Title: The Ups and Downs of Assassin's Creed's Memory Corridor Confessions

I've mentioned this topic a few times in my previous videos, but I think it's time to dedicate an entire video to it. Assassin's Creed is known for its unique concept of the Animus, which sets the story in the modern day and enables access to the genetic memories of ancestors through a machine.
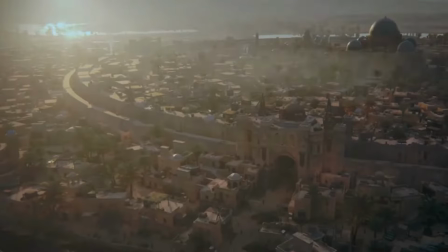(0:20)
This allows the protagonists in the modern day to experience the stories of
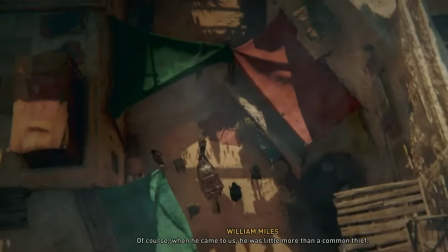(0:25)
their ancestors in a video game-esque scenario within their minds.
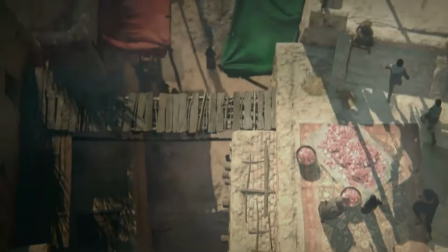(0:30)
Whether you love or hate this concept,
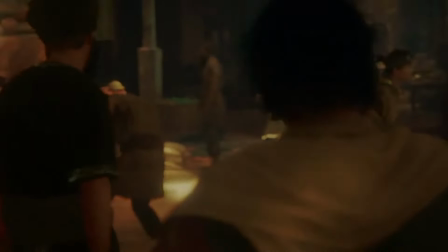(0:32)
it does offer a chance for the simulations of the ancient world to have some interesting deviations from reality.
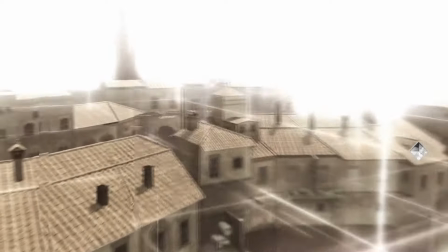(0:40)
For instance, the world loading visually at the beginning of sequences,
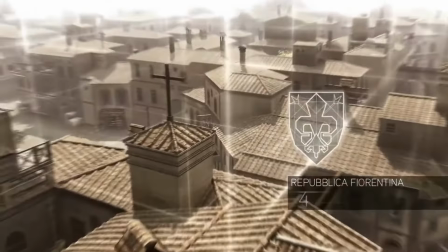(0:44)
or the music in the earlier games having a modern synth mixed in with the traditional melody,
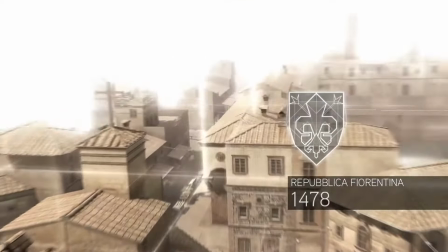(0:50)
reminding players that they are inside of a simulation.
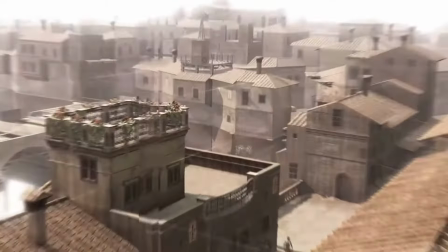(0:54)
The most explicit form the Animus takes in the story is through the memory corridors.
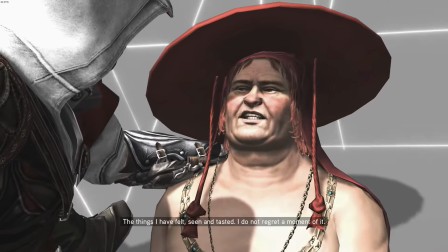(1:02)
Whenever you kill an important figure in the story, time slows down and transports you to a space outside of reality,
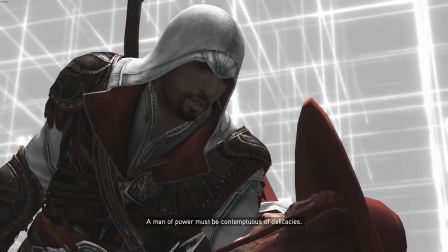(1:10)
where the assassin and their targets can have a back and forth dialogue and confess their feelings.
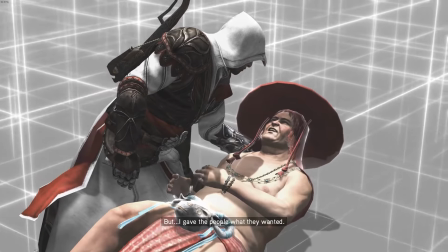(1:15)
At least, that is the idea in concept.
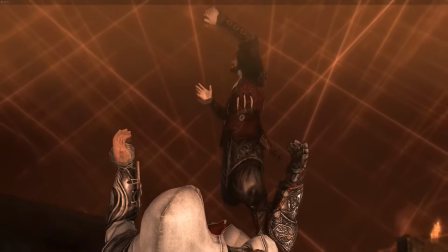(1:19)
In a franchise where your targets can go from being integral to the story or just a one-off plot device,
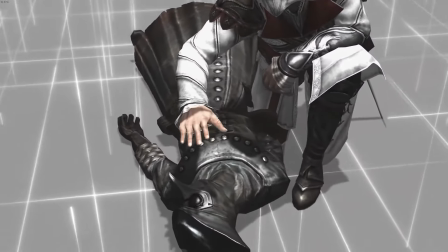(1:26)
the memory corridors offer a chance to give these villains more depth in their dying moments.
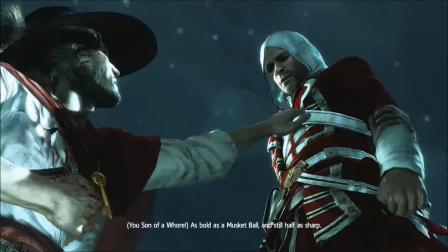(1:32)
The differing reactions say a lot about their ideology and can develop our hero by challenging their beliefs.
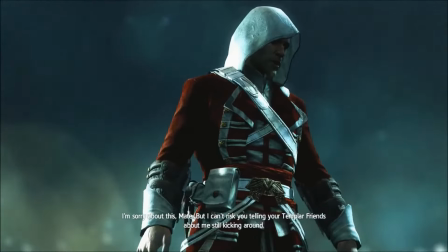(1:39)
Suffice to say, these moments are some of the best writing Assassin's Creed has to offer, and without them, the game just wouldn't be the same.
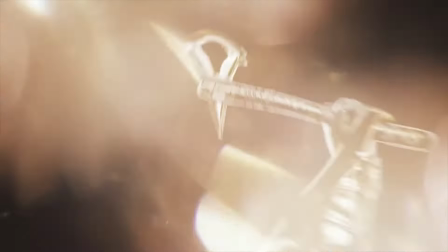(1:48)
With over 15 years of entries and a dozen different writers,
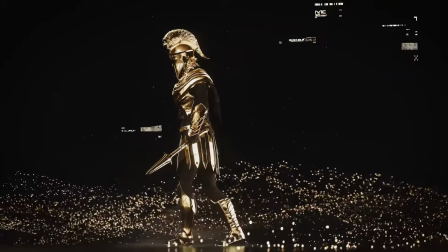(1:51)
we have seen many interpretations of what the memory corridor should be, for better or worse,
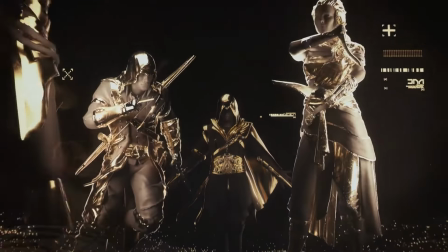(1:58)
embraced or exploited.
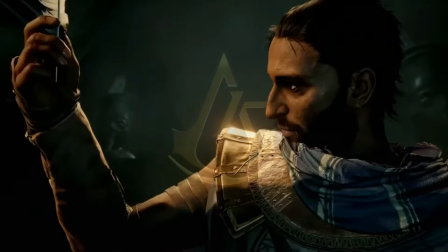(2:01)
This video takes a deep dive into how the Assassin's Creed games handled their memory corridors, highlighting both good and bad examples,
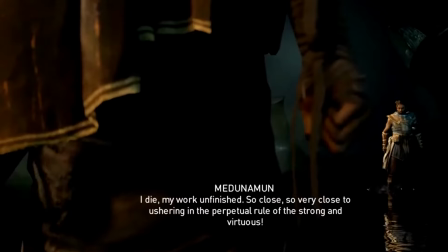(2:10)
to come up with a natural conclusion on the best way to write these scenes in a way that does them justice.
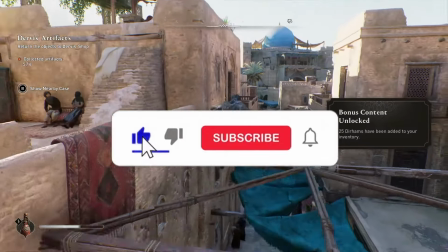(2:17)
Before we get started, don't forget to like and subscribe to stay up to date on the latest uploads,
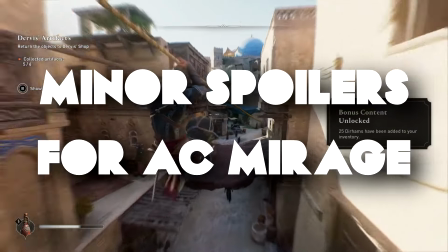(2:23)
and please note that this video will contain minor spoilers for Assassin's Creed Mirage.
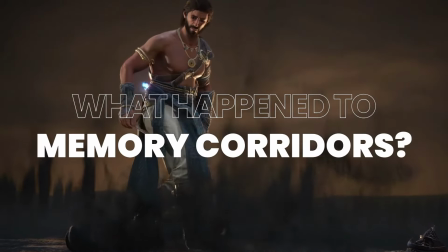(2:29)
Now let's find out what happened to the memory corridors in Assassin's Creed.
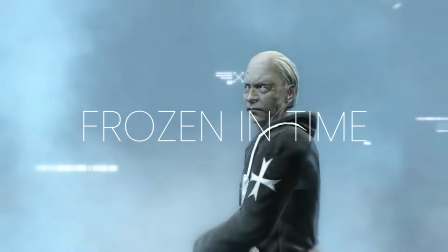(2:34) You truly believe you were helping them? It's not what I believe, it's what I know.
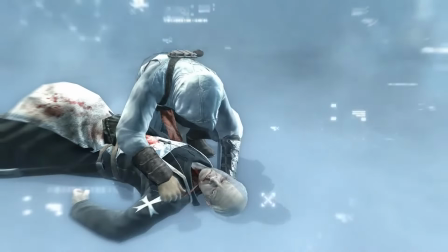(2:41)
Starting at the beginning, Assassin's Creed 1 paves the way for the memory corridor, which sets the foundation for how it could evolve over time.
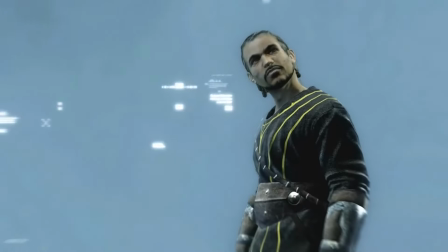(2:50)
In these confessions, the Animus prompts a more cinematic camera view,
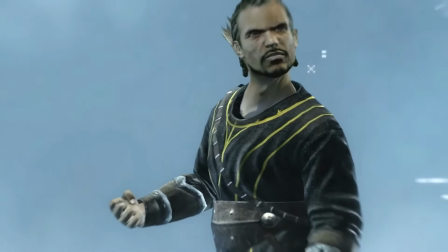(2:55)
allowing targets to walk about and convey their motivations as if they were still alive.
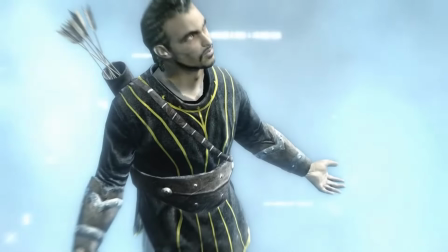(3:01)
AC1's kills are not too memorable because of a very simple issue.
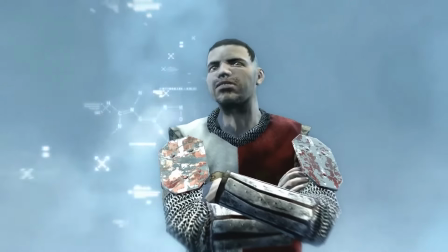(3:05)
The first time that we meet these characters is during their deaths, leaving very little time to give them fleshed out characters or development. Hence, AC1 follows a linear structure, where we learn about these targets from others,
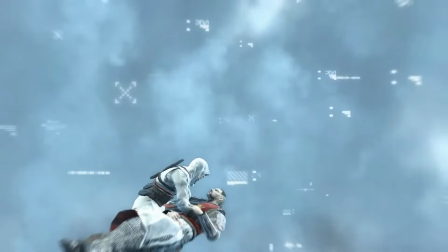(3:19)
build up their effect on the city and its people, before killing them.
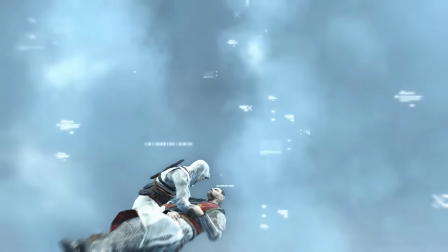(3:24)
If the memory corridors didn't exist, then these targets would be utterly void of character.
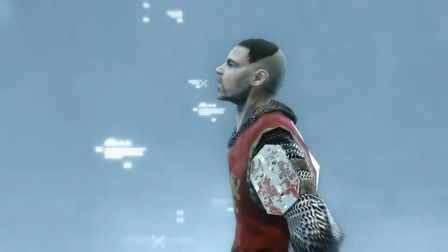(3:29)
The glitches where the characters walk around are an attempt to fill in scenes where we should have seen Altair interact with his targets beforehand,
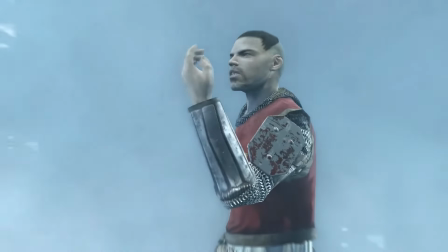(3:37)
so the storytelling tries to catch us up by having the targets act as if they were still alive.
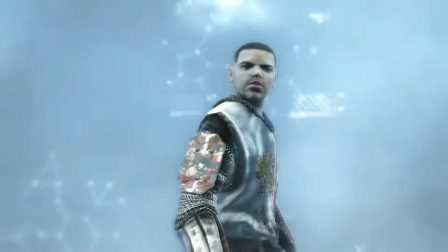(3:43)
The Animus trickery allows us to fill the gap by halting the pace of the game to have these discussions.
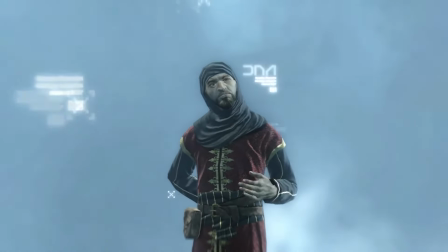(3:50)
The dialogue in AC1 was much less concerned about developing Altair as a character,
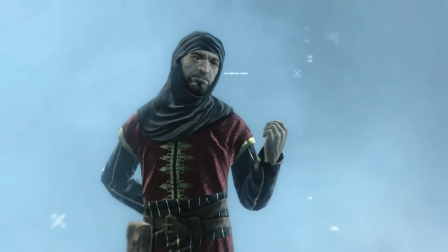(3:55)
but more about the story and Altair as a result of the events around him.
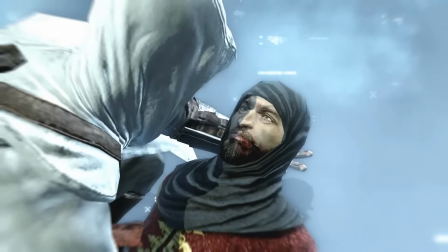(4:00)
These memory corridors add exposition and make Altair question the ways of Al-Mualim,
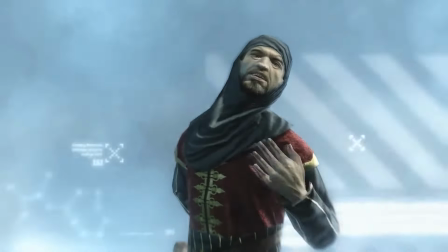(4:06)
leading to confrontations when he next speaks to him.